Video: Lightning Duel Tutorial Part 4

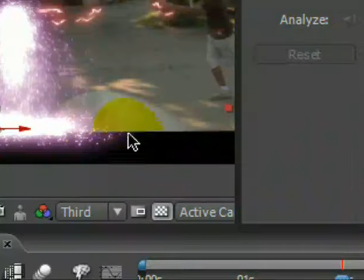Okay, to mask out the mailbox in a stable state, all we need to do is go to the beginning.
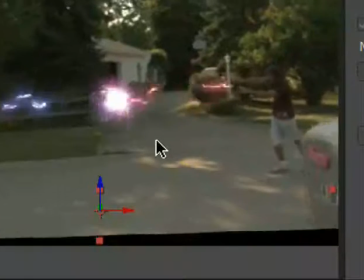Let's find out where this mailbox starts to interfere with our particles. So let's keep going down.
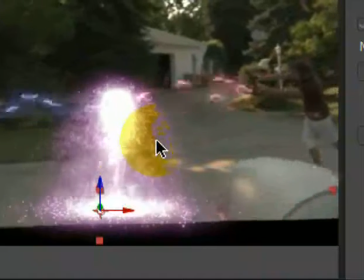Yeah, let's hit spacebar, go down. Oh, here we go. So I'd say right about here. Starting here.
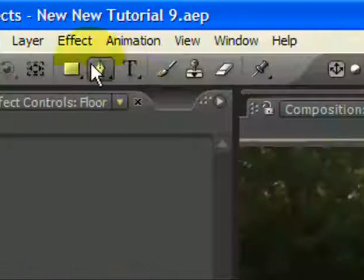So this is where we'll get our first mask. So layer, new.
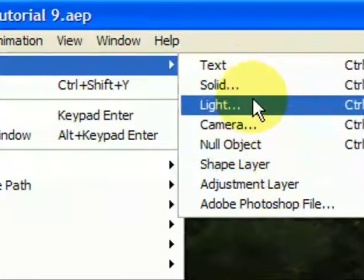It's going to be a solid. We have black solid.
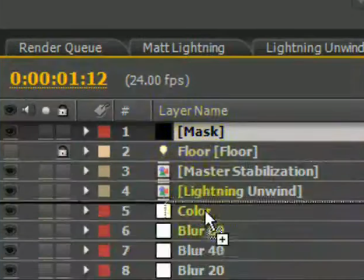It's going to be called mask. We're going to put it between the blurs and the particle spray right there,
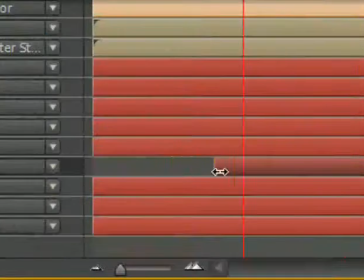and then we will make sure the starts right here.
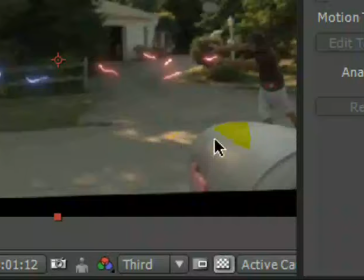The reason we're putting it here is so the blur can sort of blur around the mailbox here. Just helps integrate it into the scene.
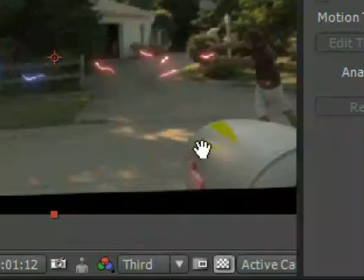So I'm just holding spacebar, by the way, just to drag myself around here.
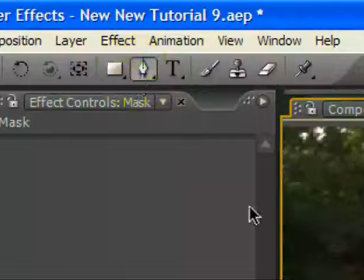I'm going to use a pen tool, create a simple mask.
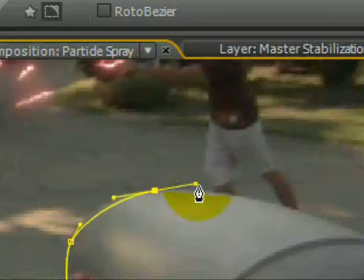And in this kind of a situation, it is better to mask out too little than too much,
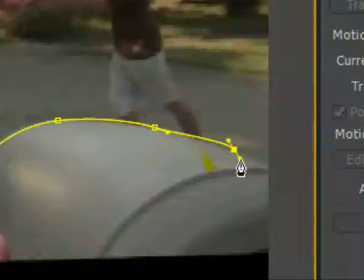because if you mask out too little, you can still make the argument that, oh, the glow is spilling over,
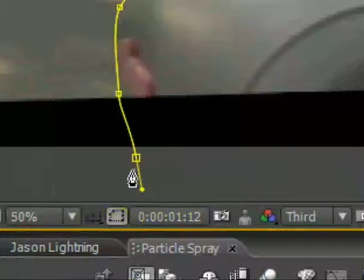you know, the way the light wrap works. But if you mask out too much,
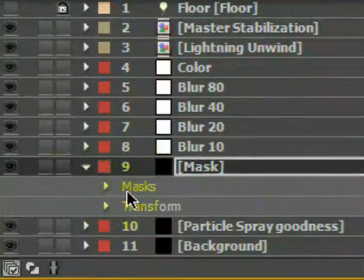then it becomes very, very obvious that you screwed something up.
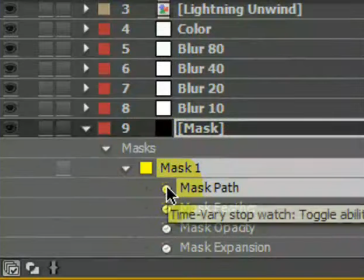So mask path, always make sure you keyframe this, because if you don't, you will be sorry,
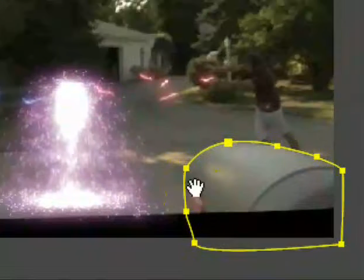especially if you're doing 2 minutes or about an hour of lightsaber rotoscoping and realize at the end that you didn't click the mask path.
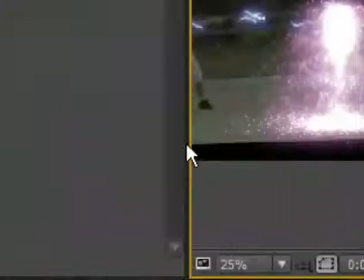That really sucks. Okay, so now we'll go to the end.
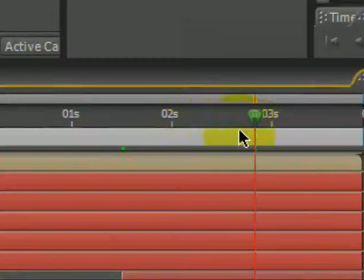See, where is it? About there. It's about there.
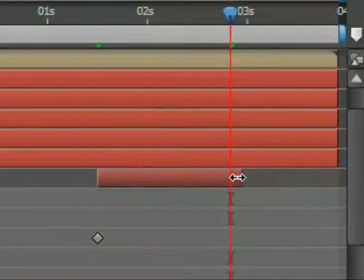So that is where we will close off this layer right there.
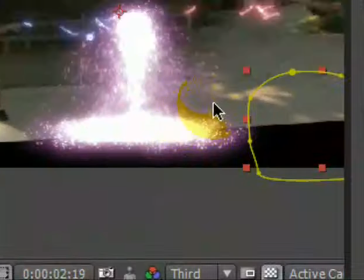So page up. Let's double click on this.
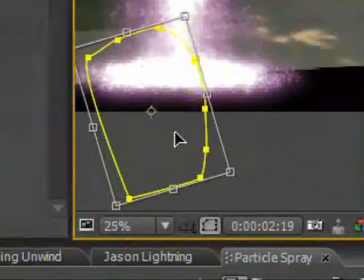Rotate like that, and let's move it. And let's move it again.
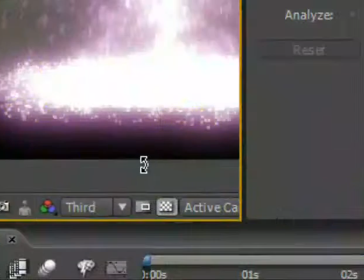So here, off, put off it if you can.
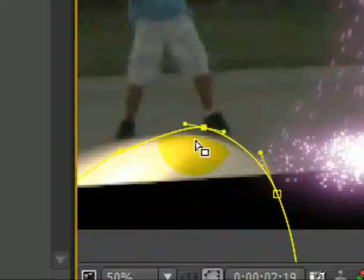Click off. There we go. Click. And we'll adjust our mask here.
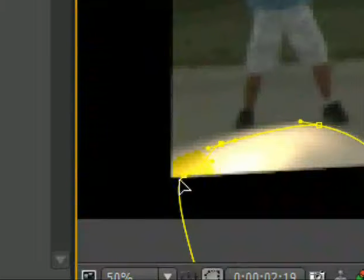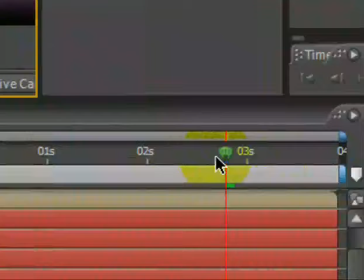Let's go to the middle.
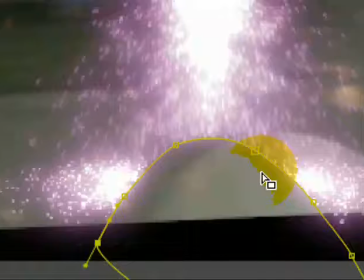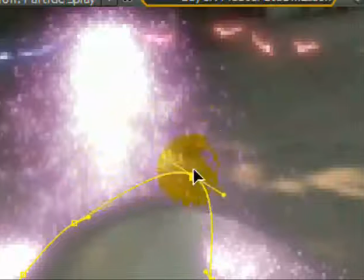Yeah.
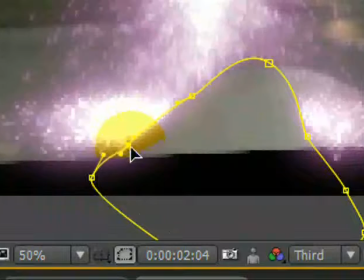Just gonna mask off the mailbox from all that crazy stuff happening around it.
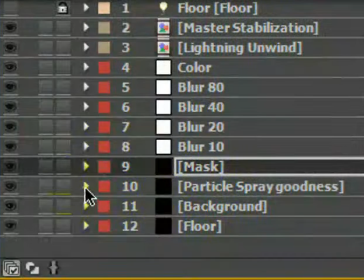In fact, this is getting so distracting that I think we'll just turn this layer off for now.
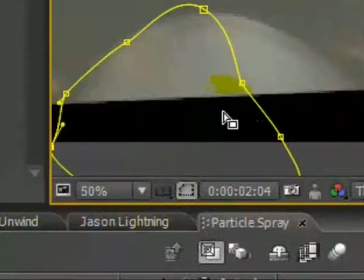There we go. There we can see the mailbox again.
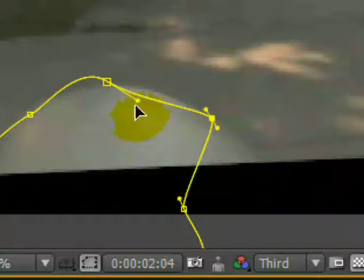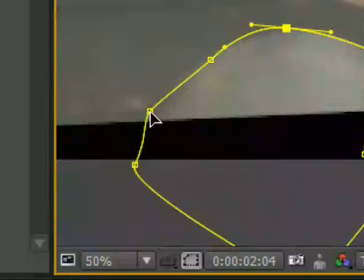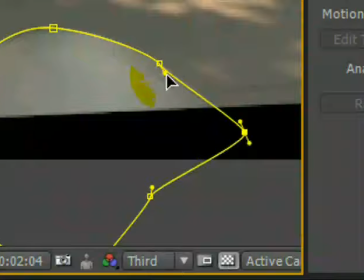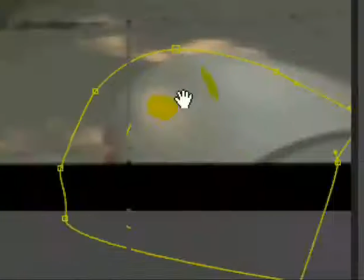Okay, so let's see, back a little bit. Get our masks back in order.
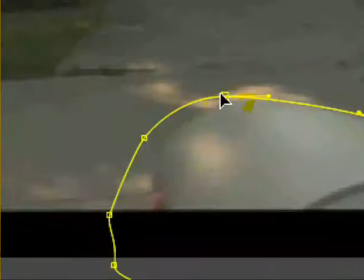I know this is the most boring part. This is why I'm not a visual effects artist. I decided to go in the IT route, because you don't have to do this garbage all day.
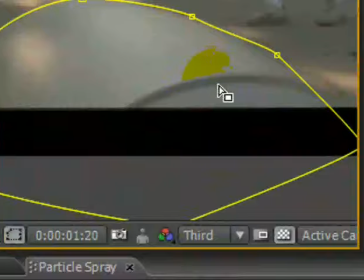You don't have to rotor like a madman. Alright, I think we have it almost right.
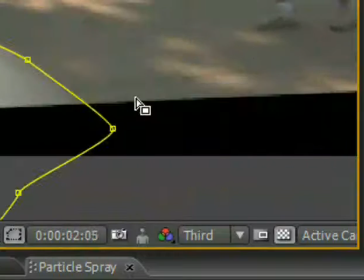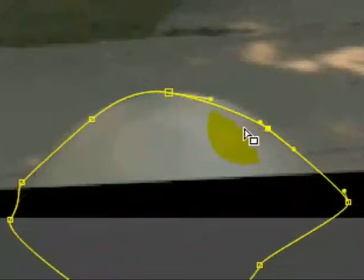Make a slight adjustments.